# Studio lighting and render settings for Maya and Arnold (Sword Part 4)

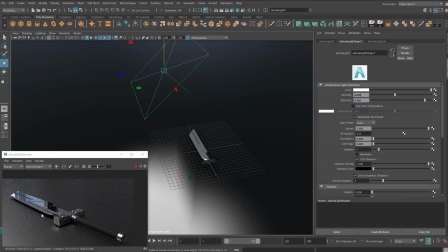7:48 So I'm going to put the intensity up to four and exposure to four as well and now you can see something happening over here so for this
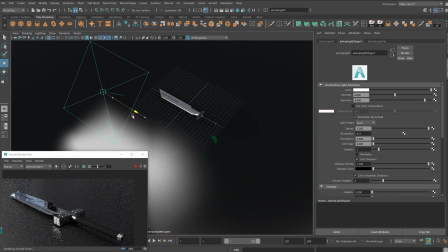7:55 scene i'm going to have three lights so i'm going to put this one over here to the left like that and i'm now going to enable
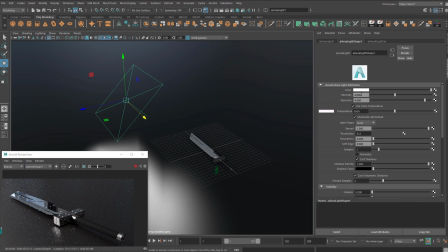8:02 use color temperature there is no lights really that you can get that are pure white they're usually either a little bit yellow or a little bit blue depending on if they're led or incandescent so i'm going to make this light a little bit warmer by dragging it to the left so as you drag it to the left you will see it have an effect in your final render over here you're not looking for it to look like red like that but
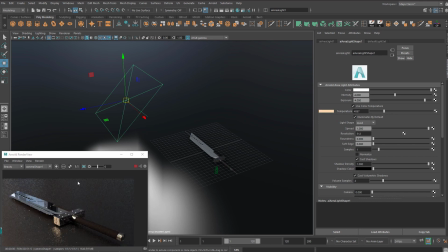8:21 just a little bit yellow will look good now there is a lot of noise and grain at the moment in your render we do not want this in our final render at the end so if we go to the samples and increase the samples of this light to three this has just made the light take about three times as long to render so be careful at how much increase this value i can now duplicate this light
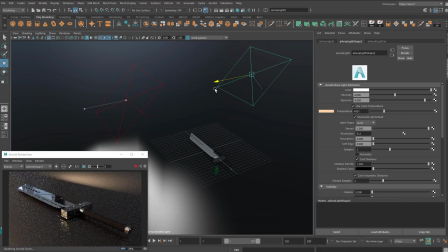8:41 by doing ctrl d and then hit w for move i'm going to move this light to the other side like this i'm now going to rotate my
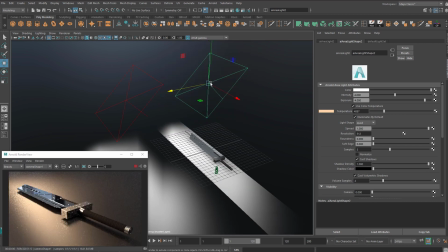8:47 light you may notice that when you move or rotate your lights the axis of your move tool or rotation tool may be a different axis to
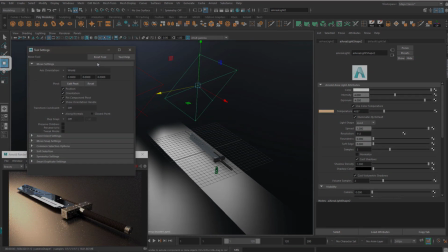8:53 what i have i want to move this along with the grid so i've if you double click on your move tool you can change your axis orientation to world
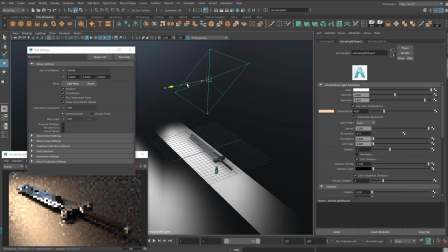9:00 instead of object which means you can move this light across the floor like that when i go to my rotation tool by double clicking
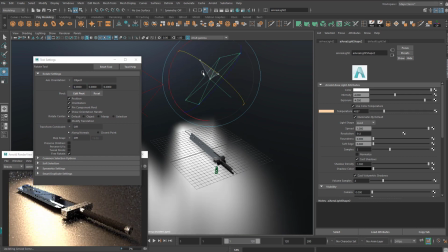9:07 on it you can see it's stuck to object which means if i try and rotate it it goes sort of at funky angles so i'm going to change that to world
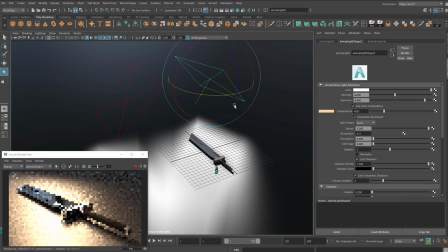9:14 and now i can spin this light around like this so this is going to be my second main light and it's going
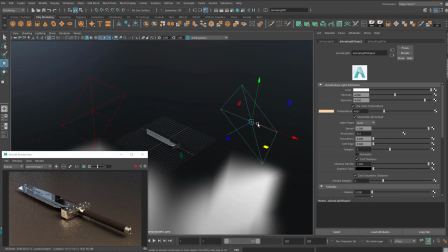9:20 to be in the right hand side over here quite far this way i'm going to make the temperature of this light a little bit cooler a little bit more blue so now on our sword you've got a warmer sides and cooler sides it seems looking quite bright and it would think it would
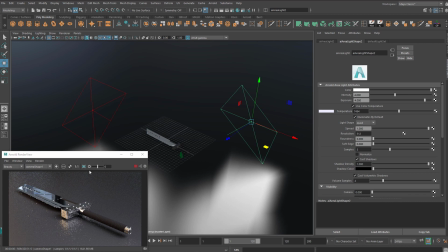9:33 look better if it looked a bit more mysterious and dark so the first thing we'll do is decrease the light that the sky dome is casting onto the sword to do
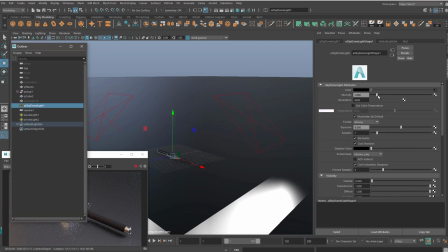9:41 this click on the outliner and then go to the sky dome light and decrease the intensity down to 0.1 and you
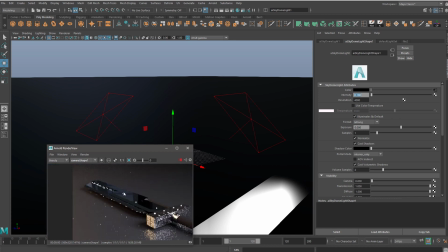9:49 can still see it reflected in the blade of the sword but it's not lighting up the background quite as much so you get a sort of a nice darker area
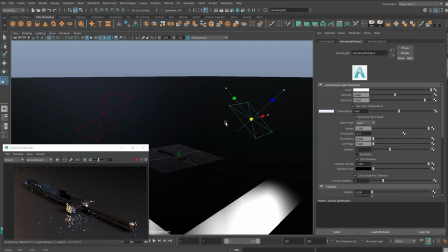9:57 up here i'm going to decrease the intensity of the light on the right by resizing it down again if you resize it down and it doesn't seem to get any darker make sure you've unticked the normalized box for the light i could do the same on the left i'm going to duplicate the light one more time i'm going to duplicate the warmer lights with command or control D,
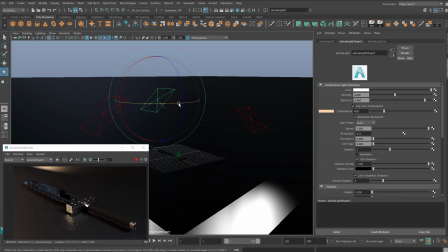10:14 move it to this time the back of the sword. So I usually have my lights set up like this, one on each side, warm and cool for nice contrast.
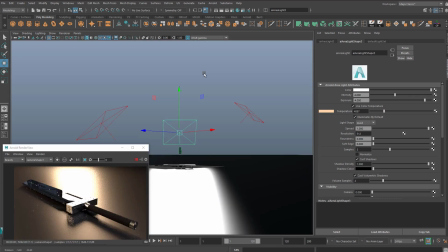10:21 And then I always have a light at the back facing the camera, but I always have it quite high up so that you can't actually see it light up the floor too much.
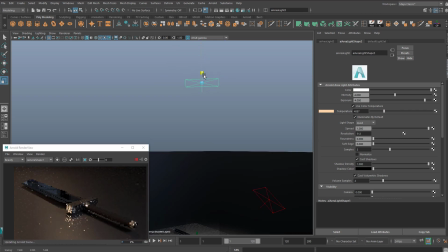10:29 And I might just decrease the intensity by making it a bit smaller like that.
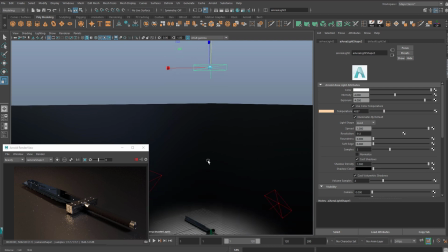10:33 If you wanna see what a scene looks like with a light on or off, if you really wanna see if this light's having an effect on your final render,
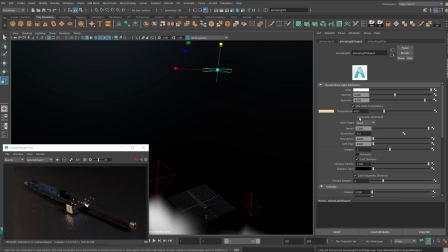10:39 with the light selected, go to illuminates by default and turn it off this is like the switch that turns a light on or off
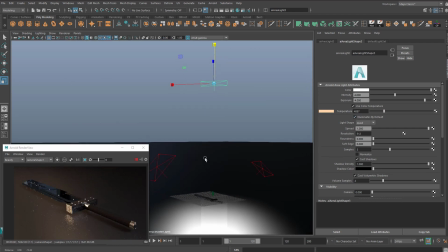10:45 so you can see that's having quite a large effect and brightening up the scene so i am going to just scale it down a little bit more to intuitively
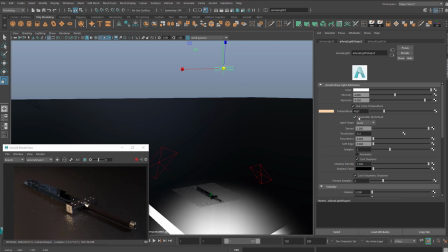10:51 reduce the brightness of it another thing you can do with these lights is if you uncheck the used color temperature you can choose a color instead so if you want to be a bit creative and have like a slightly more of a like a purpley light or something you can do that as well so try and keep it as subtle as you can like that the Next step,
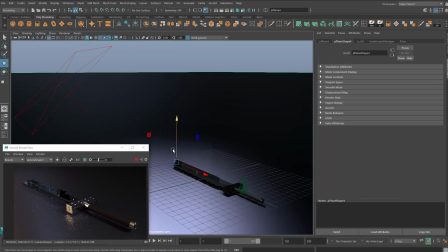11:07 I'd like the floor to be a bit darker so it doesn't reflect as much of my light. So if you click on the floor plane, you can go to the shader that is applied on the floor.
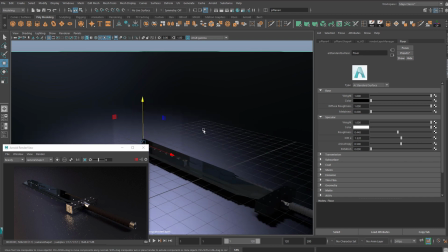11:15 Make sure that your floor has a different shader to everything else in your scene. And I think that my floor has a copper preset. So I created an AI standard surface and set the preset to copper and change the color from bronze down to black.
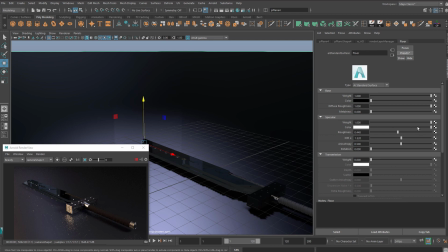11:28 If you want to make it darker than this, you can go to the specular color here and change how much you'd like it to reflect.